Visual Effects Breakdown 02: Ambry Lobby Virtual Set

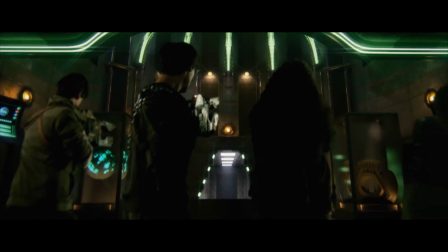0s
Hey, what's up, everybody? I'm Tommy Kraft, and I am the co-creator of Electron Blade and main visual effects artist.
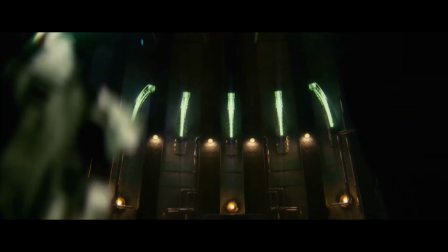6s
And today I'm here to take you through another visual effects shot. Last week we did one from inside the Ambry, where the main storehouse is.
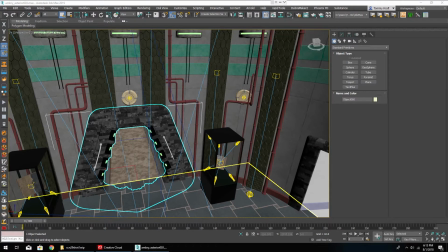13s
This is the foyer area of the Ambry, and this is the shot that we're going to be going through. So let's start by taking a look at the virtual set.
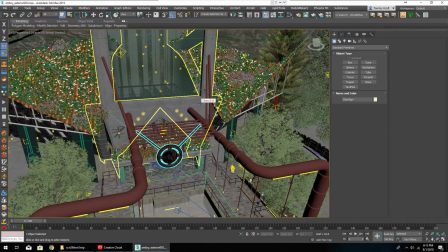20s
So the virtual set extends beyond the interior of the foyer and goes all the way outside,
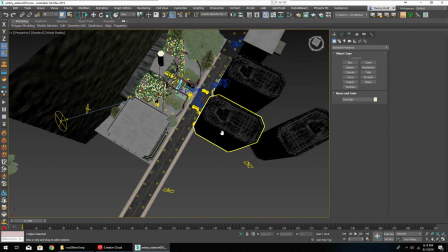26s
where we have kind of a city block here assembled, a basic city block that will be expanding later on.
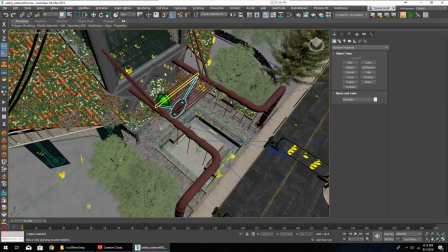33s
But for now, in terms of what we're seeing and then what we're working on, this will do.
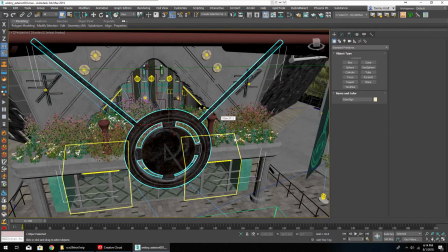39s
So down here at the front of the Ambry, we have our entranceway. We have the Eden symbol hanging.
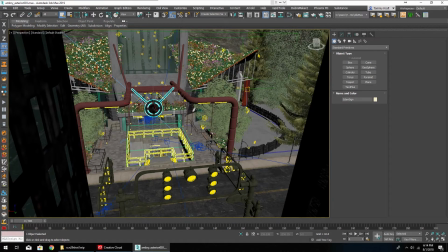45s
Very rough basic interior for the building, just to give some depth.
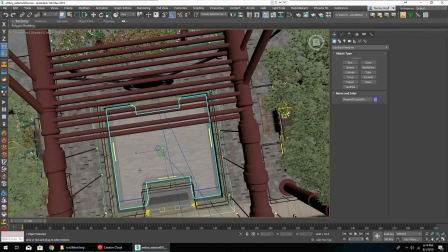48s
And we even have a wonderful custom simulated water fountain here, which looks a little bit something like this when rendered,
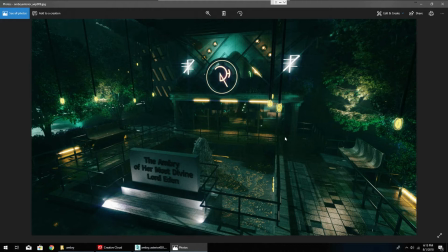56s
though even this is an older work in progress shot, and the area has progressed quite a bit from here.
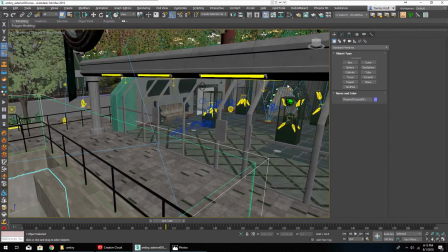63s
So moving on, we have our interior and exterior of the building here.
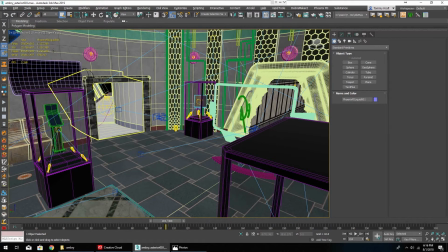68s
And for those of you who are technophiles out there, we have 29 million polys, 29 million triangles, 84 million edges, and 38 million vertices.
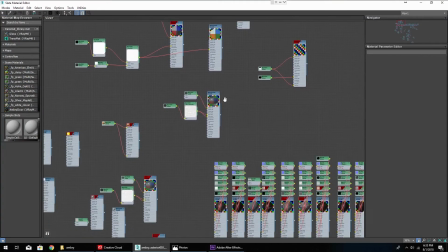79s
And in case you're wondering, the materials in this scene aren't anything terribly complex, though it may look crazy.
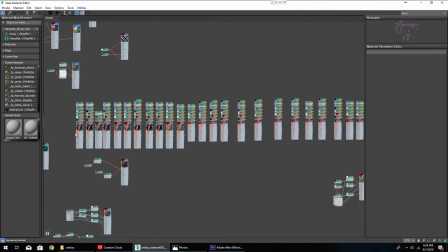85s
This is from the era when I was really working on organization.
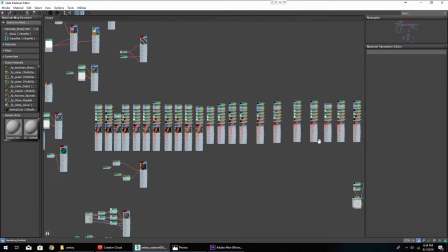90s
These are all the objects that have their own specific texture maps and UV channels.
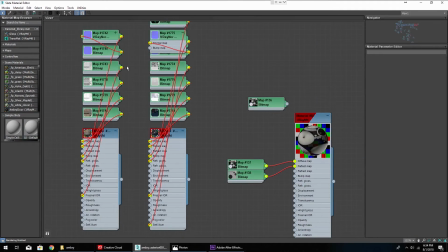96s
They have self-illumination, IOR, normal, all that jazz.
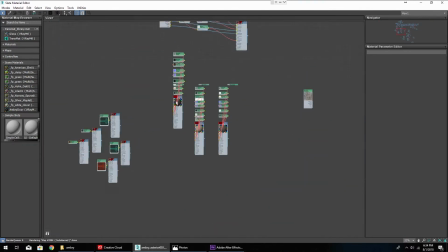101s
Most of the materials in the scene itself are all substance-based materials.
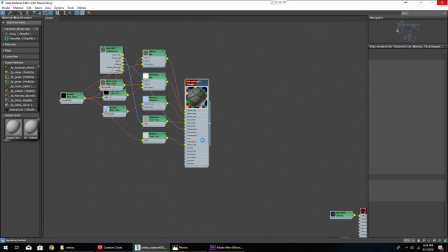107s
What that means is they use the Substance plugin to essentially take a saved material that a designer has created with Substance Designer, a separate program, and let you use it in 3ds Max easily with a V-Ray renderer.
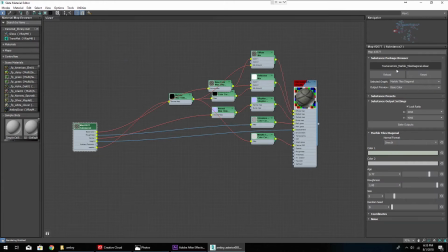121s
So this particular substance here I got from textures.com.
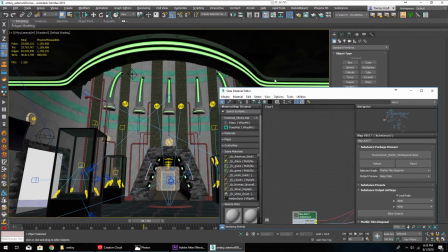126s
Great website, a lot of great materials and textures.
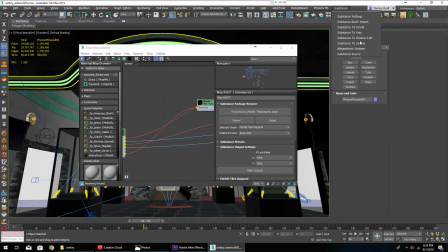129s
And once you have it, you can just do Substance to V-Ray with the Substance plugin, and you're golden.
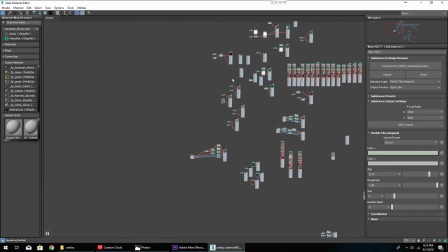135s
And then the other things like the refractive and reflective materials and all that, not terribly crazy.
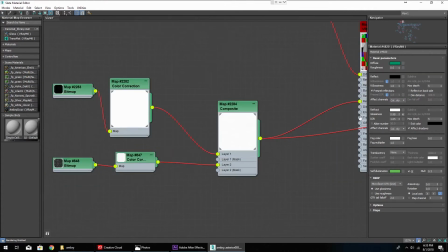142s
Basic glass material that is using a window rain texture from Video Copilot,
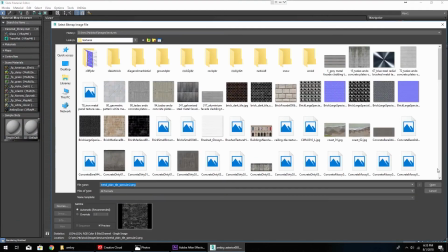150s
as well as this metal tile texture that I have.
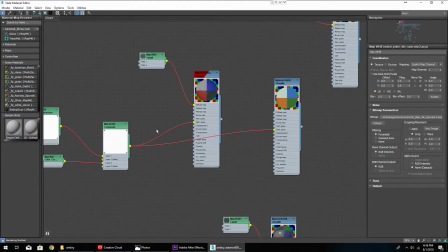155s
I made all the way back for Horizon. And what these are doing is affecting the glossiness and the reflectiveness of this material to make the windows essentially look a little bit smudgy and dirty.
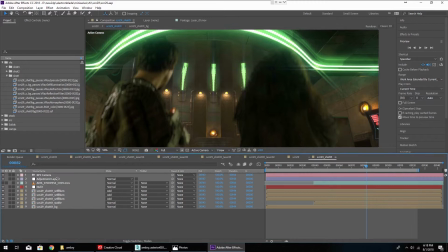167s
So here we are over here in After Effects, and we're going to take a look at the compositing of this shot and just what went through it to put it together.
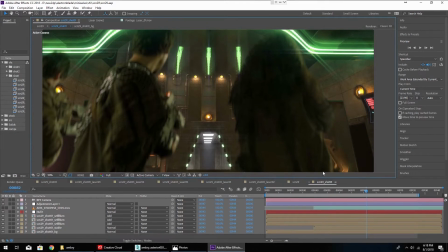175s
And this actually is a little bit of an older version of the shot,
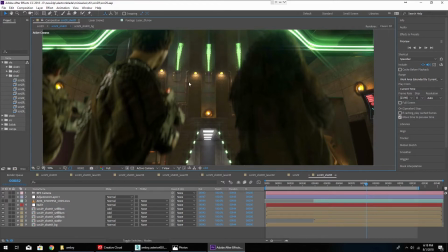179s
because I'm currently rendering a new version with an updated virtual set with some other stuff in it.
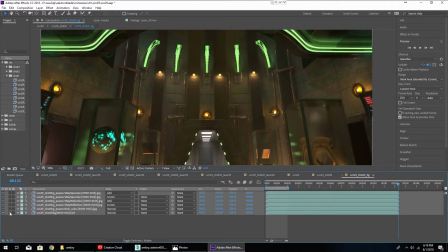186s
So let's jump into our background here, our background pass, and we'll just take the base pass out of 3ds Max with nothing else.
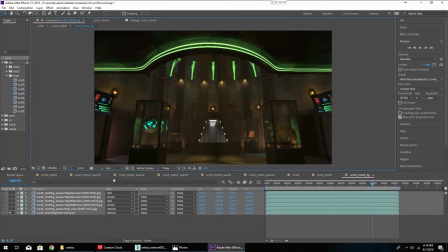194s
So after we have our base render here, I like to, as I showed in the last one,
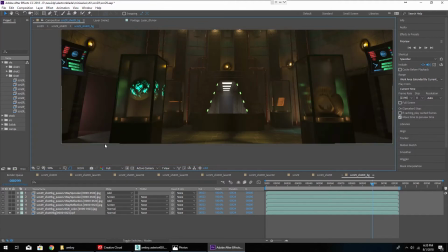201s
kind of build up our render passes a bit to add some more detail and to really bring out the detail. So starting from the bottom, we have our base pass out of Max, and this is just another copy of it that is unnecessary.
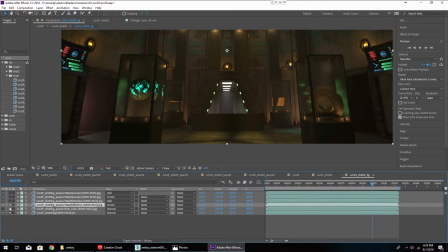216s
We can turn it off. And we have the reflection layer, which, as you can see, just kind of brightens up the image as a whole,
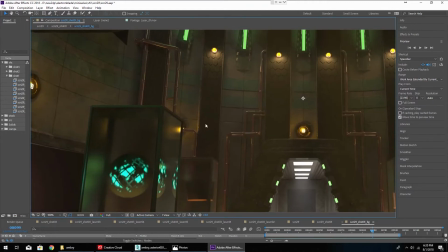223s
because our materials in this whole scene are all very reflective.
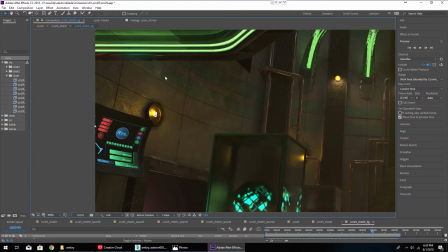228s
Even this cement material is kind of reflected,
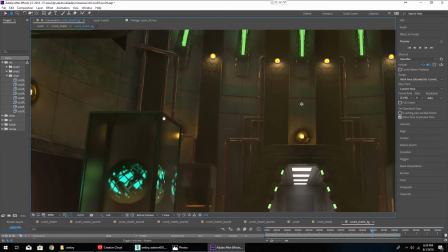231s
because I wanted everything to have almost a moist feel to it due to the location of this structure.
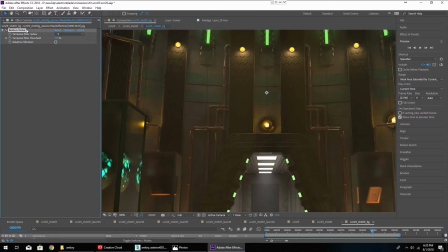238s
So one thing to note is our reflection pass. I'm actually running some neat video noise reduction on it.
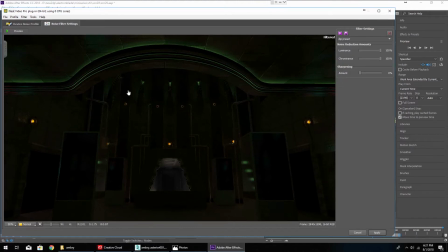245s
Whilst I have 3 render machines, these scenes and shots do still take a very long time to render.
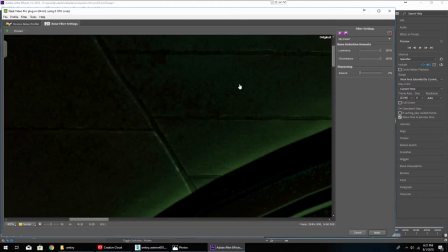251s
And you can see a lot of noise without the filter and with.
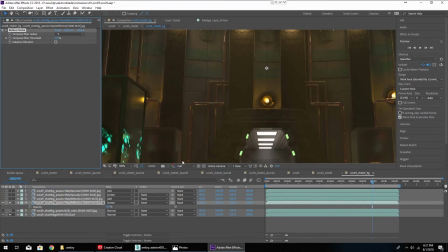258s
That helps. It's not a perfect solution because you do still lose some detail,
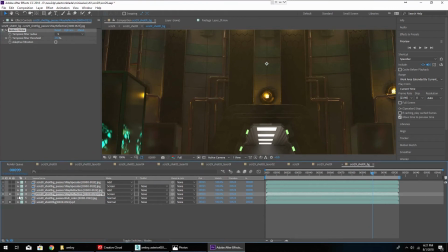263s
and that's also after a layer of noise reduction from V-Ray itself, where this was rendered from. So moving on up in our stack, we have the Refraction Pass,
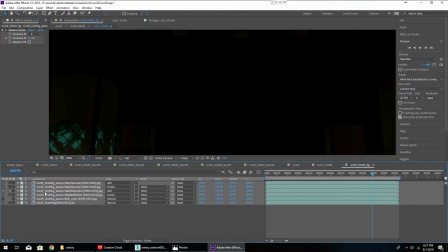274s
and the base difference between the two is that Refraction Pass shows anything that light passes through.
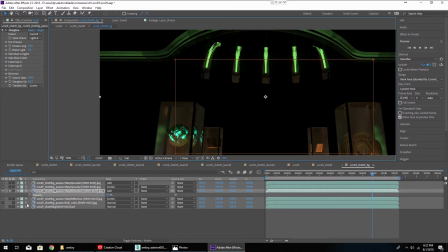282s
So for instance, a water material would be highly refractive. A reflective is exactly what it sounds like.
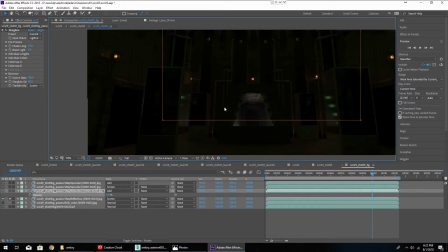290s
It shows you everything that light bounces off of.
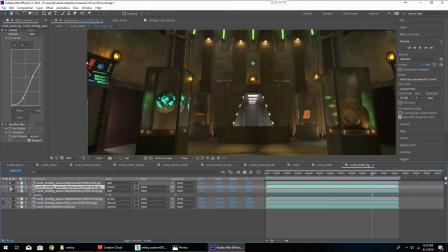294s
And moving on up our stack, we have our specular passes, and these are just kind of doubled up to add a little bit of bloom and glow and highlight.
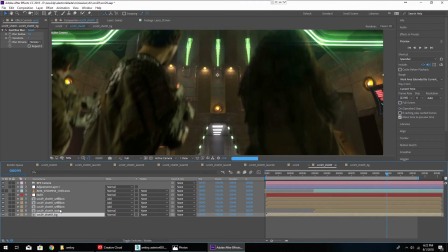303s
Jumping back on over into our shot, let's take a look at our source footage real quick.
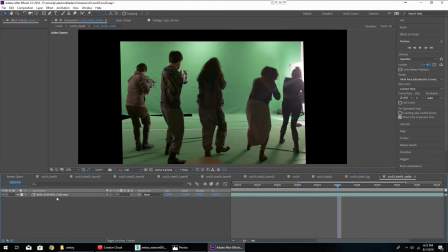309s
So here we have our source. There's a little bit of rotoscoping going on here to mask out the tape we had to
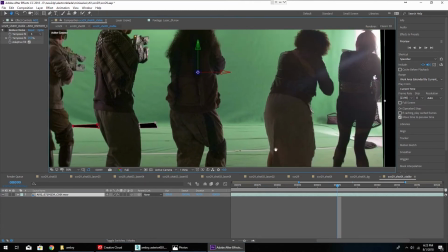316s
use to put down on the floor to stick the green screens together and all that.
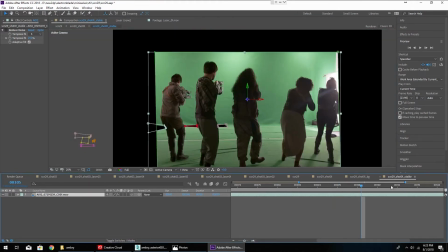322s
But this shot is pretty simple.
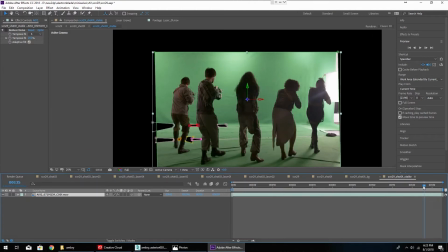324s
It's just the characters walking forward, and it's mostly locked off, but there was a little bit of movement, so I stabilized it first in this comp.
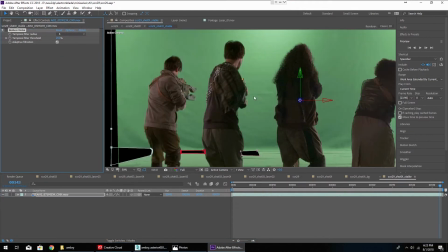332s
And there is also some noise reduction that will go on this in the final render,
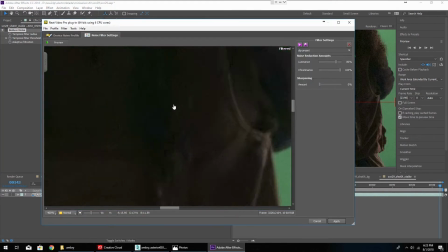337s
because as you can see, there's some image grain in our footage that the Neat video helps take out quite nicely,
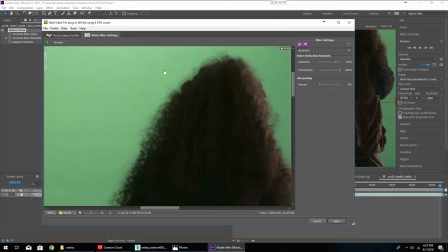345s
and this just helps our composite work a little bit more nicely.
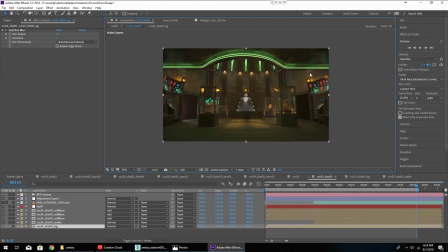348s
So now that we have our background all put together, the render passes are put in, and everything looks good, it's time to drop in our people.
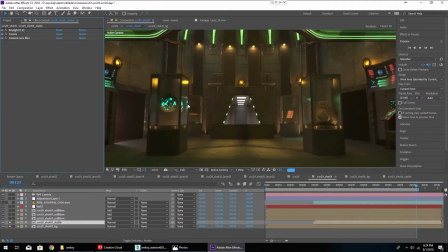356s
Now, the composite here on this shot is actually pretty basic.
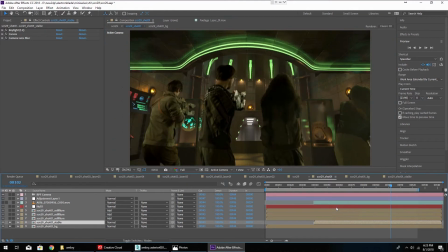360s
Due to the type of shot, the camera movement, I didn't need to spend a lot of time on it because I wasn't going to be looking close up at any of these details on the people,
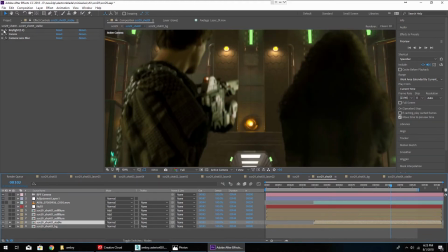369s
and in fact, they're out of focus for part of the shot. So if we just drop down into our settings here, I'm almost embarrassed to show this, but the clip black and clip white, the matte is just crushed.
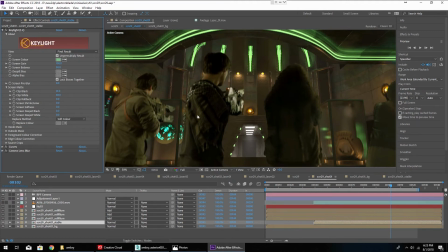382s
But that said, it worked for this shot, and it won't always work. So there is also the camera lens blur on here,
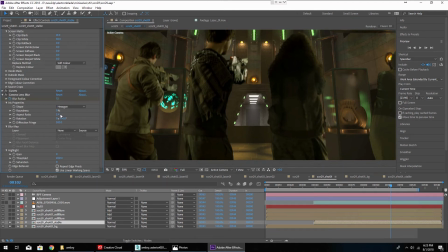390s
and I am having that set to an aspect ratio of 2.4 to try and create the squeezed bokeh from a real anamorphic lens.
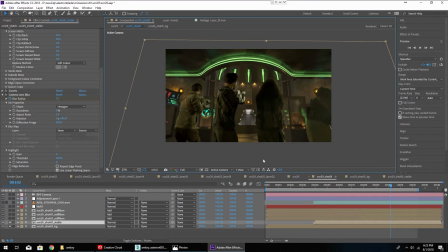397s
And if you might notice, this shot is created with a 16:9 aspect ratio,
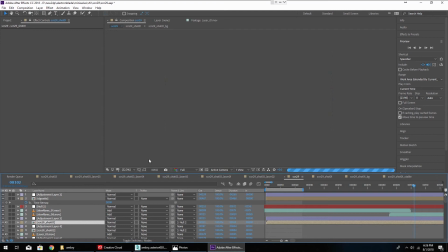403s
but then I drop it back over here into the main comp, which is a 2.39. We get that nice crop and just a tiny little anamorphic flare in there because it looks great.
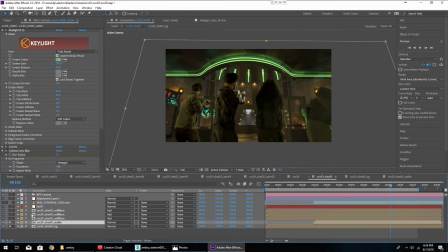415s
Before we're completely done with this, though, there's only a couple other things that we have to do. We need to work on our self-illumination.
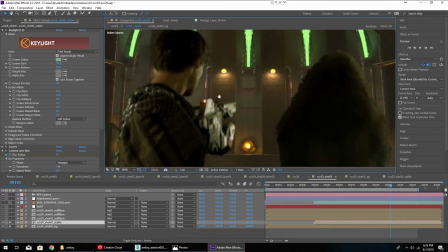422s
So one thing that helps really sell a scene is very subtle things like glows, for example.
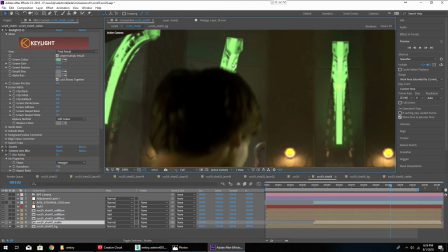430s
The fact that in reality, it may be bright enough to the point where it will glow around the edges of his head. So what we need to do is use our self-illumination passes from V-Ray and 3ds Max to work on adding those glows.
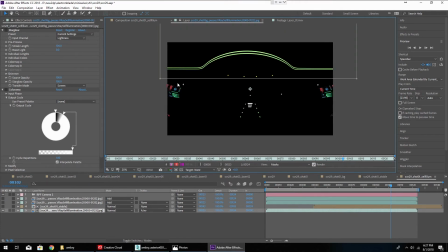447s
So this is our base self-illumination pass. It is everything in the scene that illuminates itself, essentially.
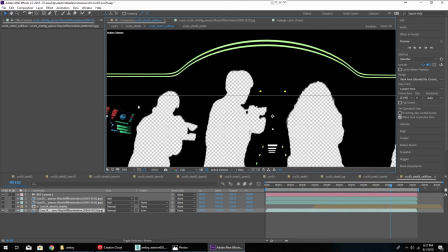456s
Now, the situation I found myself in was that I wanted to add glows to these self-illumination passes, but I also wanted them to be occluded by the people. So what I needed to do was drop the talent in with the composite,
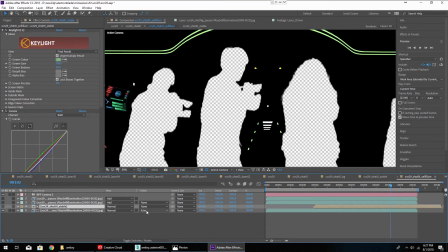471s
shut that layer off, and then use it as an inverted alpha matte for our self-illumination channel. Now you may notice a couple other layers up here. This is just from when I was experimenting.